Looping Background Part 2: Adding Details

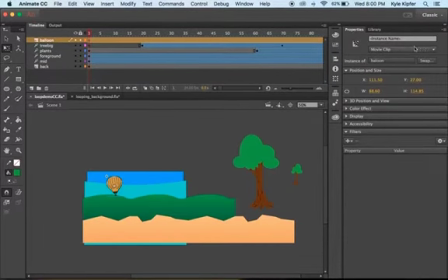(9:26)
Again, we already converted this into a movie clip. So if you're looking at it here, it should say movie clip.
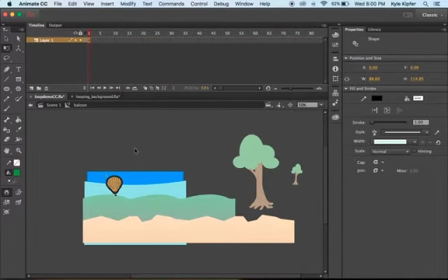(9:31)
And I'm going to double click and go inside of this movie clip's timeline. And really all I'm going to do is I'm going to make this, I'm going to add a motion tween here, create a motion tween.
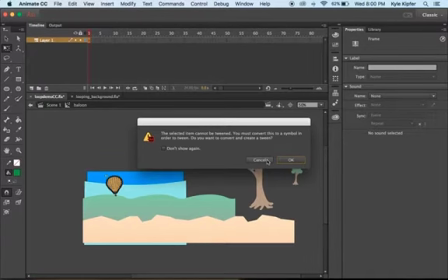(9:45)
Oh, right. So, uh, cancel that. Right.
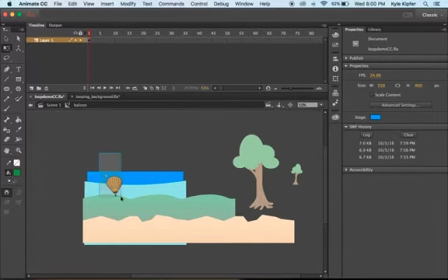(9:50)
So what I actually need to do is make this a graphic within the movie clip.
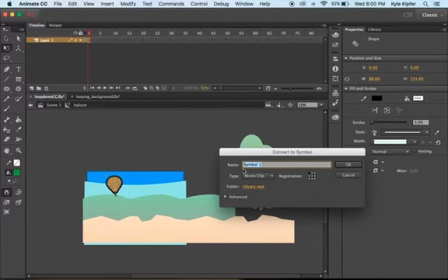(9:56)
So I need to select this, press F8 on my keyboard and turn this into a graphic because any, uh, um, I'll put this as HP for hot air balloon. Um, okay.
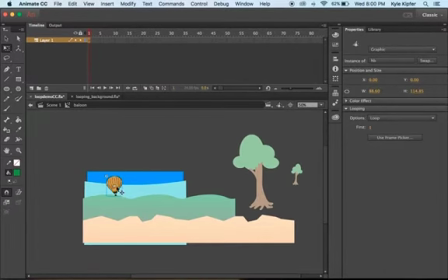(10:10)
Uh, anytime we apply tween, we need to create a graphic first, right? Unless it's a shape tween, then it does not need to be a graphic. It needs to be a raw shape. Okay, so now that it's a graphic, we can create a motion tween on this layer. It gave us, it looks like a standard of kind of like 25 frames for that, and that works fine.
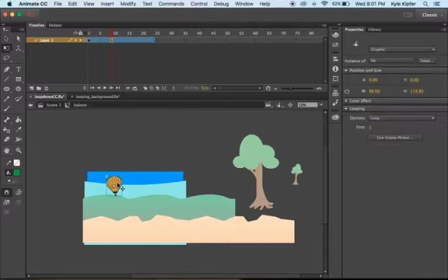(10:31)
All I'm going to do is add in another keyframe here and just move this balloon down a little bit. And then maybe go ahead another few keyframes, F6, and kind of move it up a little bit from its original position.
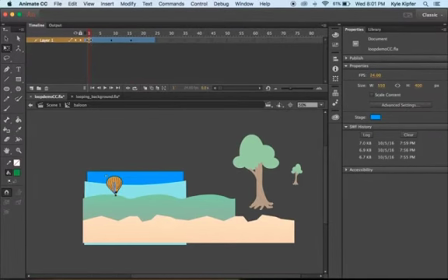(10:50)
And then what I'll do on this last frame is I'm actually going to copy this frame.
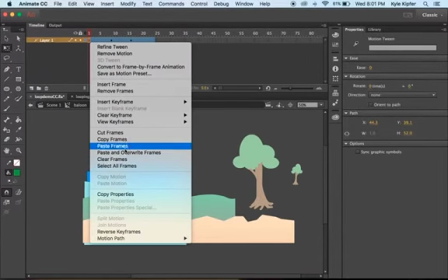(10:58)
Sorry, copy frames.
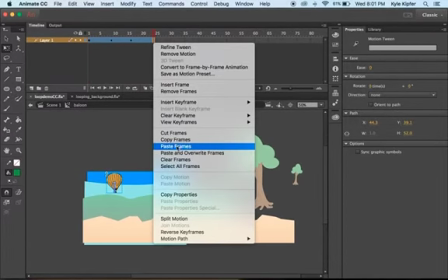(11:01)
And I'm going to go to this last keyframe here and I'll right click and I'll paste that frame there so that way it moves back to its original position
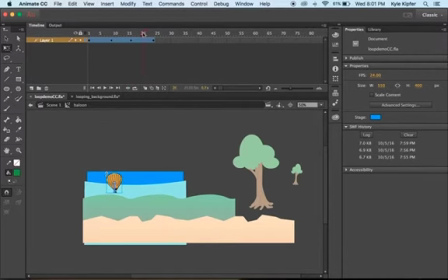(11:09)
so as we look here it's kind of floating down and up and then oh it doesn't really go back down again okay so let's back that out I think all I need to do is actually just figure out where exactly this is and create a new keyframe
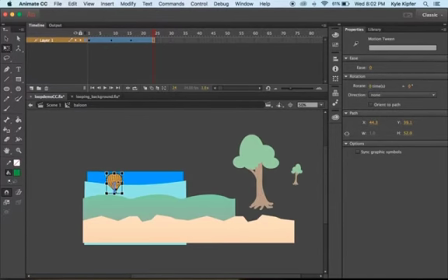(11:28)
here and then just move the balloon down so that it seems like it's
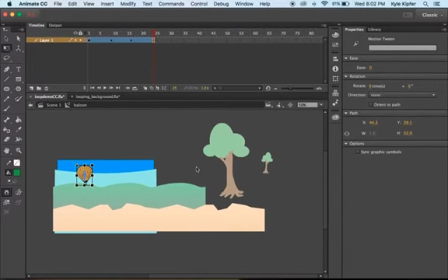(11:33)
back at its original position oops just scrolled away a little bit with my mouse so let's see how this kind of runs so the balloon kind of goes down up and then back down again okay so let's see if I go back out to my scene
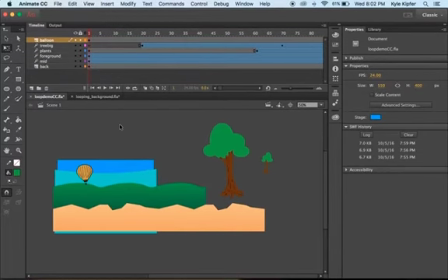(11:46)
there's no animation on the main timeline it's just this movie clip here um and what we can see actually I have a extra frame here this frame is actually extra so I'm just gonna get rid of oops I wanted to clear that keyframe
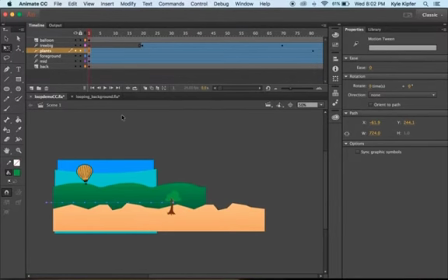(12:05)
actually there never mind that I'm gonna leave
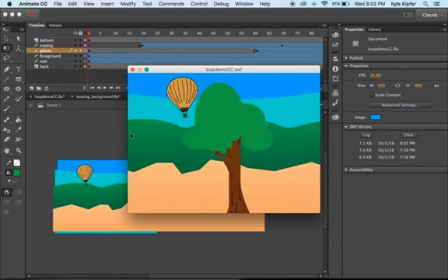(12:10)
that for now because it looked like that screwed up my timeline a little bit but so what we can see here is we got the
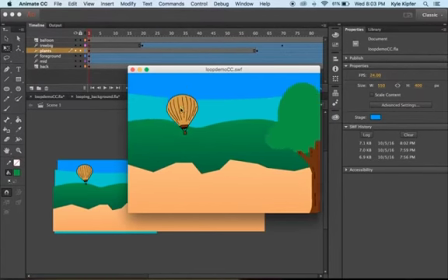(12:15)
balloon kind of floating up and down what I do notice though is I have this on the top layer so it's in front of this tree and actually to
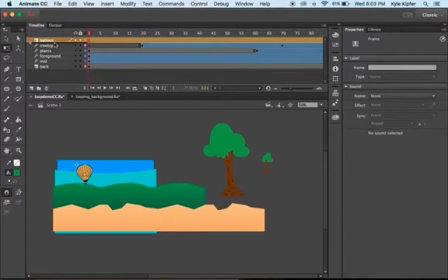(12:21)
add more depth it would be more realistic if this balloon was underneath the big tree So let's watch that one more time.
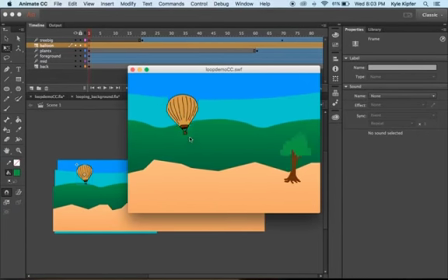(12:28)
And so the balloon is maybe moving a little too quick and jerky.
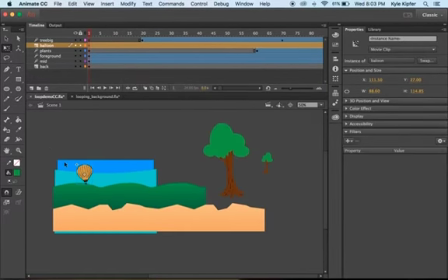(12:33)
So I may actually go in and edit that just a bit because
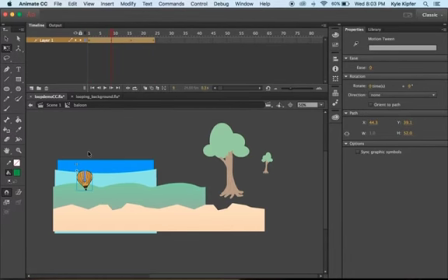(12:38)
I think that it could look a little bit better if it maybe doesn't move so far. Let's see. This keyframe, maybe I'll bring that down or just up a tiny bit. Now let's see. So this is kind of the balloons floating down up and down.
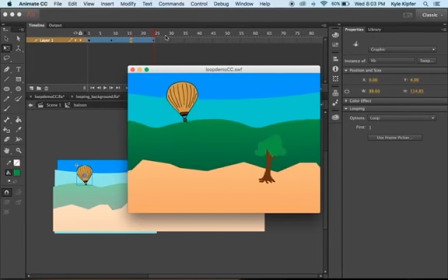(12:58)
So let's give this another preview. Okay, so that seems much more, much more realistic, you know, the balloons moving a little bit, but not too, too much so that it looks like it's going to get kind of taken down in the storm. But essentially, you know, that's all we're trying to do to add a little bit of life to our scene,
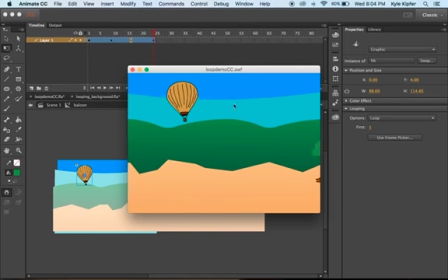(13:18)
some foreground elements and something kind of floating or flying through the sky at the same time. So, you know, take your own creative license with this and choose some creative approaches to this assignment. And I hope you have a lot of luck and success with it.